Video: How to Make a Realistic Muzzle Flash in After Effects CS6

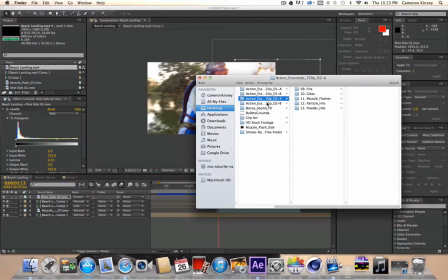[16:32]
But Action Essentials 2 has some pretty good bullet shells.
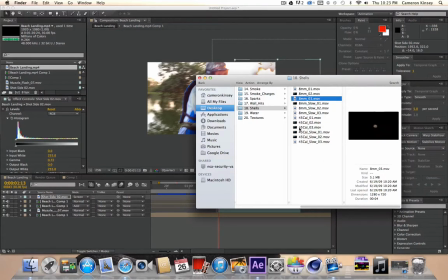[16:43]
Rotating. They're like short clips of them rotating. And you can, I'll choose that.
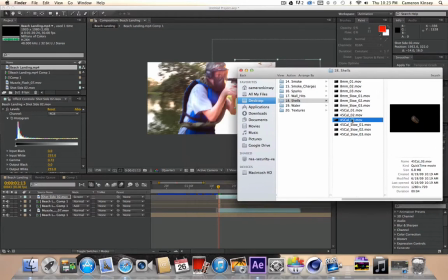[16:51]
That looks like a good pistol bullet. But, pistol shell, not bullet.
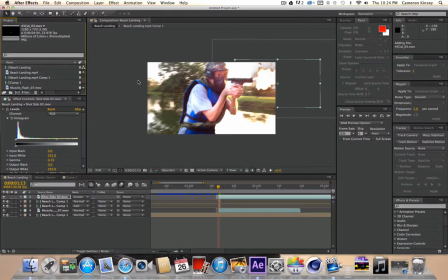[16:56]
What? See, I can't even think. I'm just trying to get through this, you know. And I'm calling a shell a bullet. And I was talking about the blowback, you know. I'm calling it the slide. I'm terrible. I'm sorry. But put the shell into place on your gun.
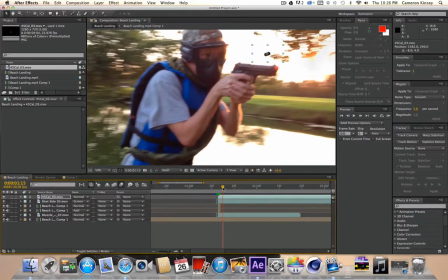[17:15]
Move about a couple frames. Five, maybe. I'm not, like, three or four.
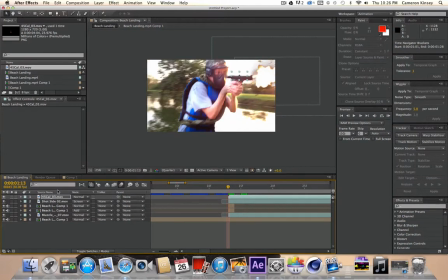[17:27]
Actually, no. First, you want to go back to to where it was. You want to go to transform, and you want to animate the position.
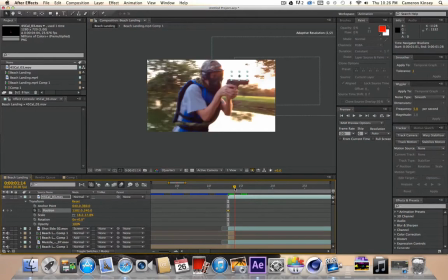[17:37]
You can do the scale if you want. Yeah, position and scale. You'd like to do that. But move a couple frames.
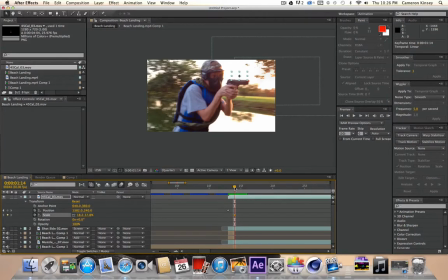[17:50]
3, 4, 5. However many. It depends on your where the actor is and all of that. Alright, so once you move up, you're going to want to move it off camera somewhere.
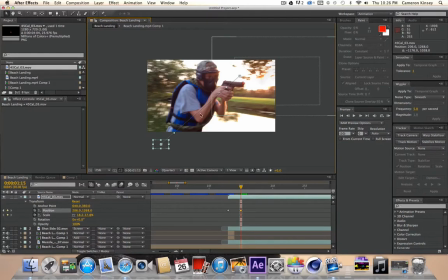[18:04]
Off, like, down, because it's going to go down. And then, and also, you're going to want to make it bigger if it's coming towards your camera. That's what I'm doing. And then, also, when you're editing this, there's a handles on here on After Effects,
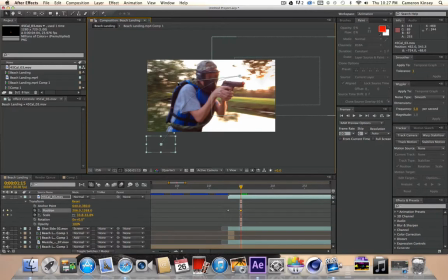[18:21]
and you can edit the curvature, which is really freaking awesome for doing this kind of stuff. You know, it's awesome for everything. So the bullet is looking pretty sweet.
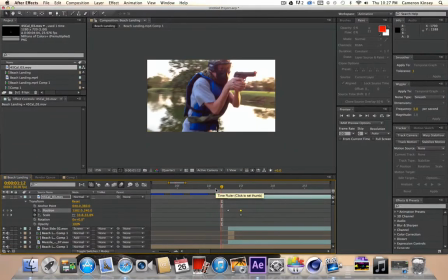[18:35]
The shell's looking pretty sweet. So, you know, you've got the shell popping out and everything.
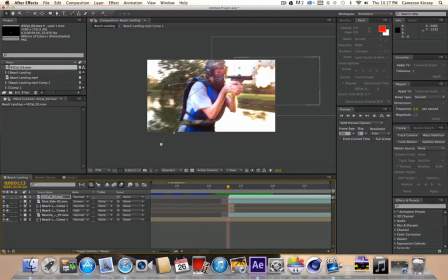[18:44]
And, you know, you don't know how it looks, and you want to watch it,
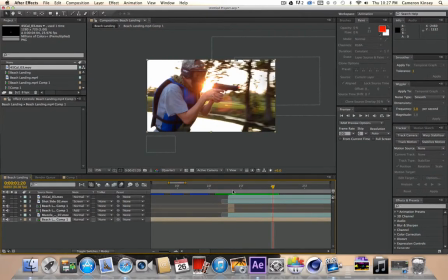[18:52]
and it's just happening too fast. If the shell's popping out too fast, you know, you have to, everything on the shell,
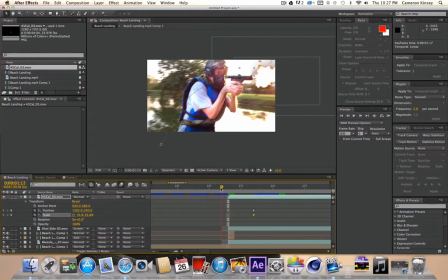[19:03]
you seem to never get it to go out how you want it. You can move these down and see how it moves.
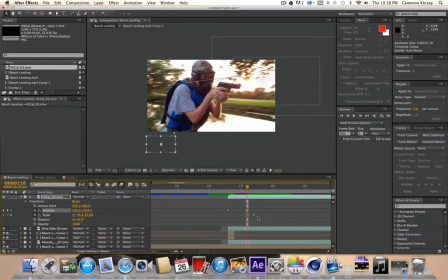[19:20]
You want to go, it's going to go pretty fast, so.
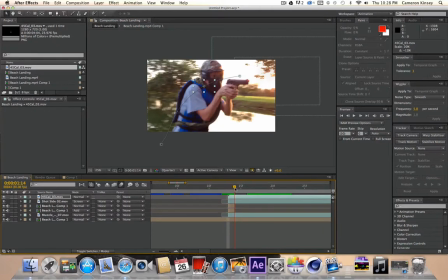[19:29]
That's pretty good. But then it comes through and gets bigger because it's coming closer to the camera.
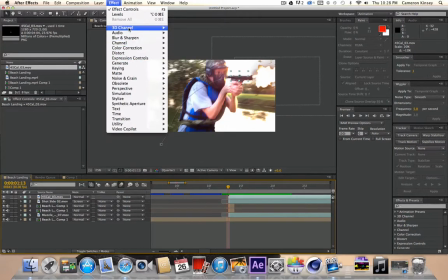[19:40]
And we also want to go to effect blur because it's moving so fast.
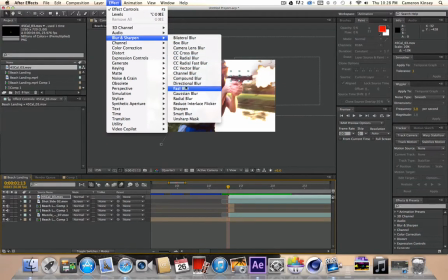[19:47]
And I think I'm going to do a fast blur.
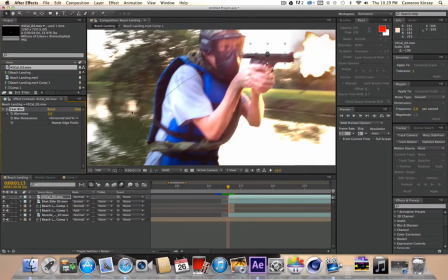and probably like right there, that's perfect. You can also change the blur on your slide. How you can just change everything to how you want it to be.
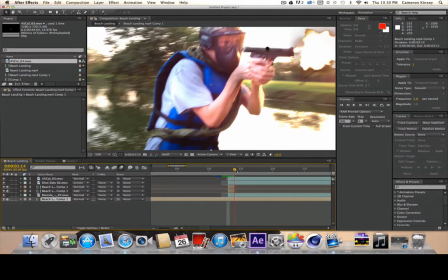[20:09]
Alright, so, and you have your shell all blurred up and everything.
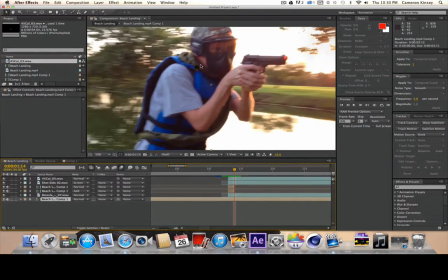[20:15]
It looks pretty realistic falling right there because it's blurry and it's moving fast and everything else is blurry.
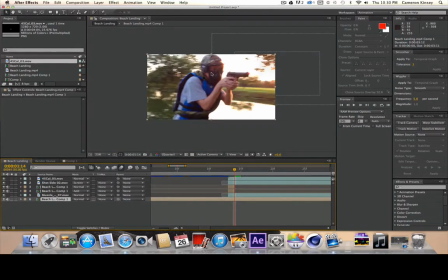[20:24]
It looks like it's actually there. But that's pretty much it. All you have to remember is you gotta find a good flash.